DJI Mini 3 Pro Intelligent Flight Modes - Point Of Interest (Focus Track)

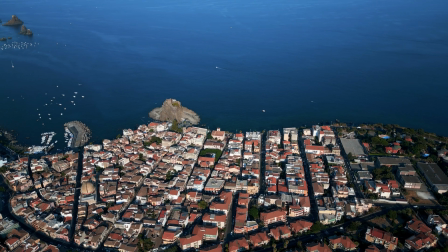4:17 We can make things more dynamic by adding some other movements with the two sticks of the remote controller to reveal the width of the bay.
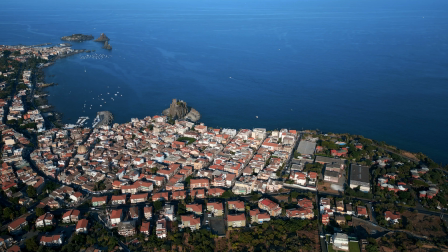4:26 In this case I'm pushing the red stick to the right to get farther away from the target and widen the view during the rotation.
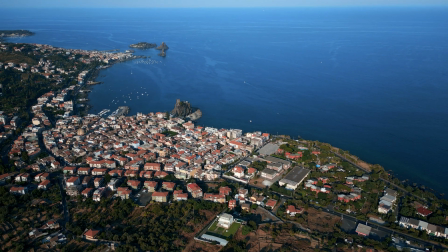4:35 I'm also very slowly lowering the altitude to better position the other villages on the frame.
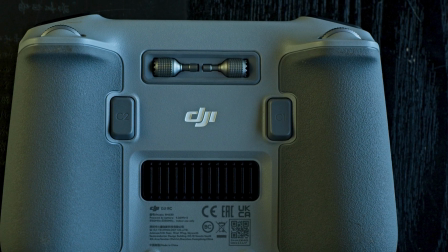4:45 With the mini tree it is possible to use the left wheel of the remote controller to
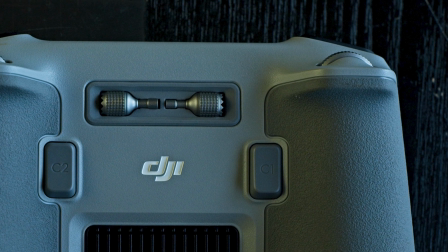4:49 apply a smooth zoom up to 20% while using point of interest.
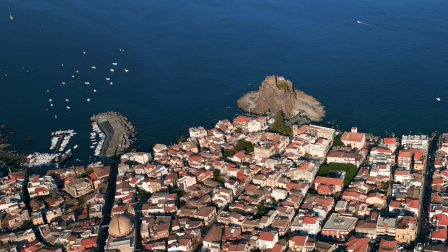4:58 Let's go back to the last example. This time we start with a 200% zoom over the normal castle of the village.
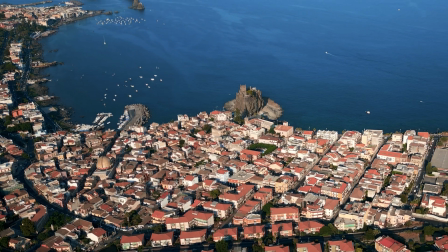5:07 We then use point of interest with the same movement of the sticks as before.
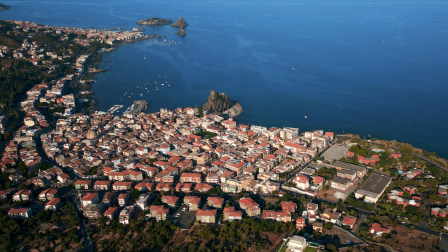5:13 But this time slowly zooming out back to 100% for an even more dramatic revealing of the scene.
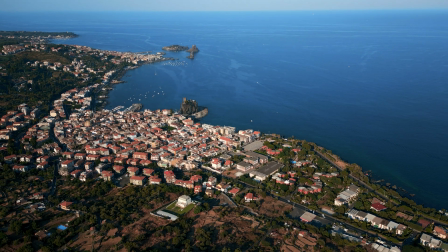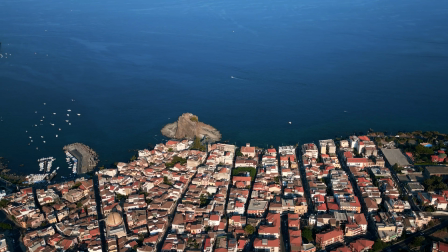5:26 Let's try the opposite, this time we start at 100% and then gradually zoom into the villages in the distance up to 200%.
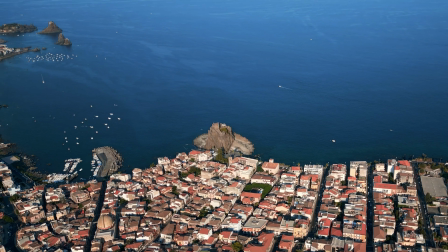5:36 The parallax effect is even more interesting now,
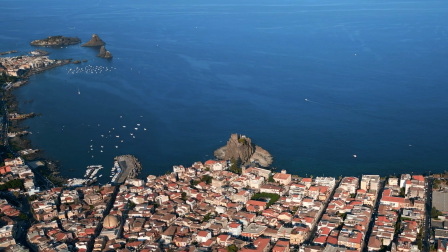5:39 as by zooming in we are compressing the distance between the villages that now looks much closer to each other.
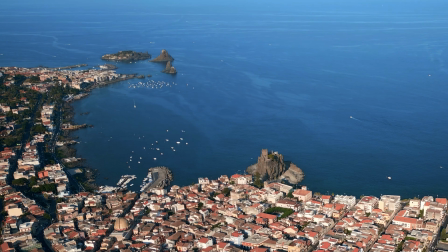5:47 Notice that the zoom of the Mini 3 is a digital one, therefore there will be a severe loss of resolution.
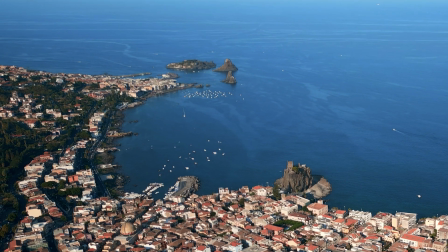5:54 But this is not a concern when the footage is filmed in 4k and encoded in 1080p.
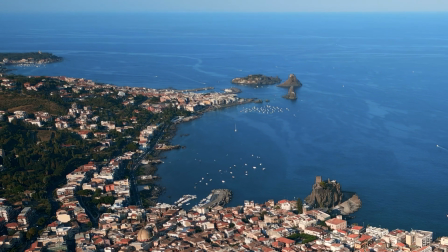6:00 The same exact effect can be performed in a more flexible way by adding the zoom while post-processing.
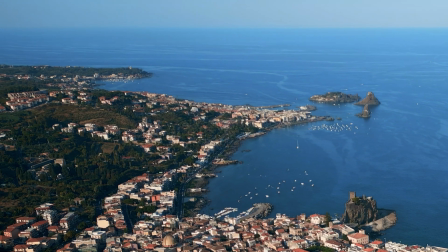6:08 But the wheel is useful for users who do not rely on computer editing when we use the sticks of the remote controller with point of interest in certain cases we can pull out some moves that can be done in a similar way with spotlight i have done two specific video about the two other intelligent flight modes spotlight and attic track you will find the link at the end of this video and in the description below don't forget to hit the light button if you find this video interesting
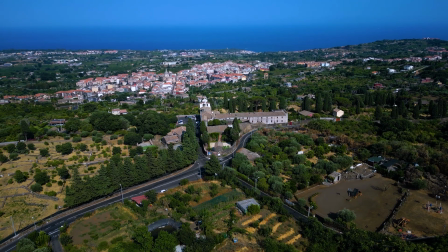6:38 This is a scene with excellent parallax as we have the monastery on the foreground, several villages,
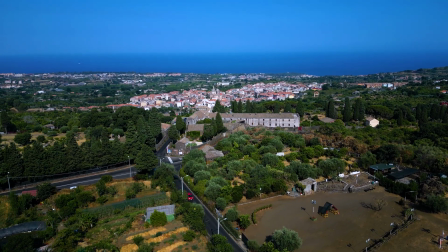6:45 some slopes and the Mediterranean Sea at different distances.
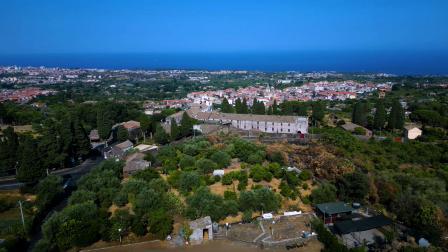6:50 By using Spotlight, after setting the top of the monastery as a target,
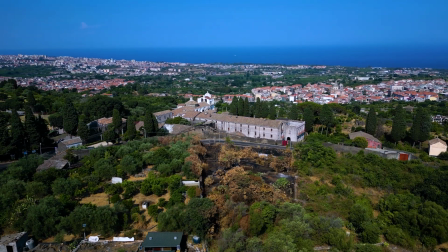6:55 I move diagonally to maintain the camera on the target while lowering the altitude,
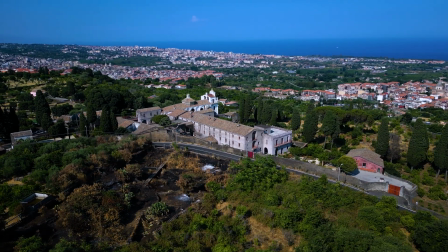7:00 thus revealing the different layers on the background for a really interesting effect.
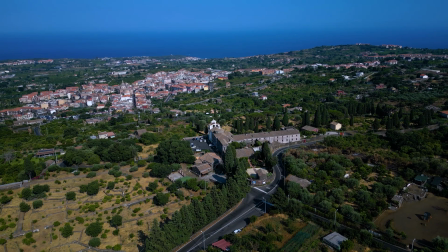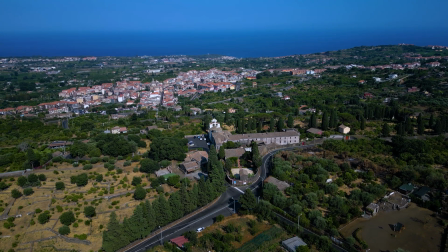7:11 let's now try the exact same move this time using point of interest
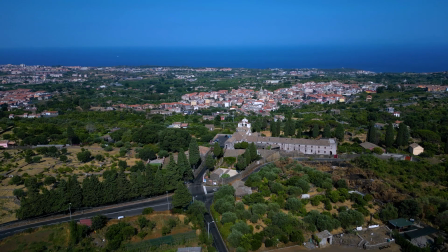7:18 as you can see the two moves are similar but they also have a different flavors
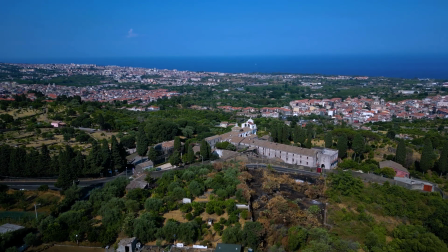7:24 you might prefer one or the other according to the situation but the choice adds some extra creativity I
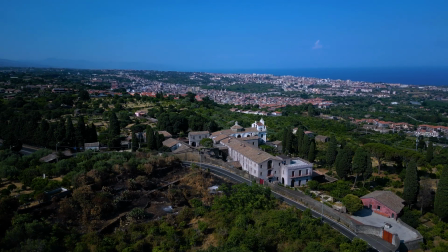put together a playlist with all my tutorials about all the different aspect of the Mini 3 Pro not only the other intelligent flight modes, but also master shots, quick shots, and plenty of others. You can watch them by clicking on the link on the screen.
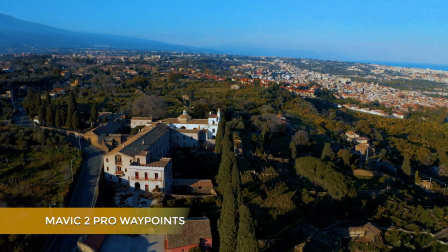7:59 The Mavic 2 Pro had an intelligent mode called Waypoints that was the favorite of many users.
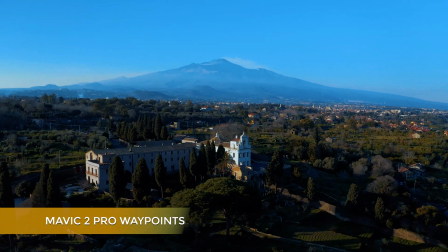8:05 It allowed to set two or more points to perform complex cinematic moves that were not possible at the time in any other mode.
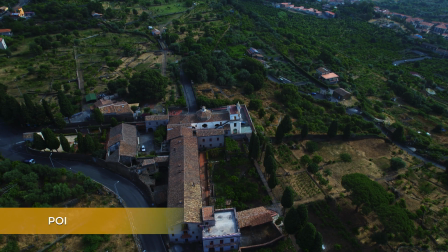8:14 Sadly, Waypoints has not been available since, but using Point of Interest or Spotlight,
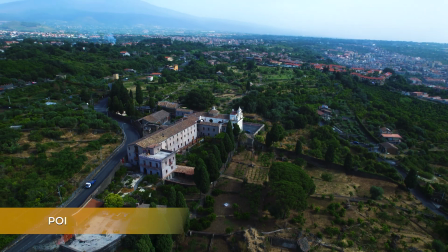8:20 in combination with the two sticks of the remote controller, we are now able to replicate practically all kinds of moves.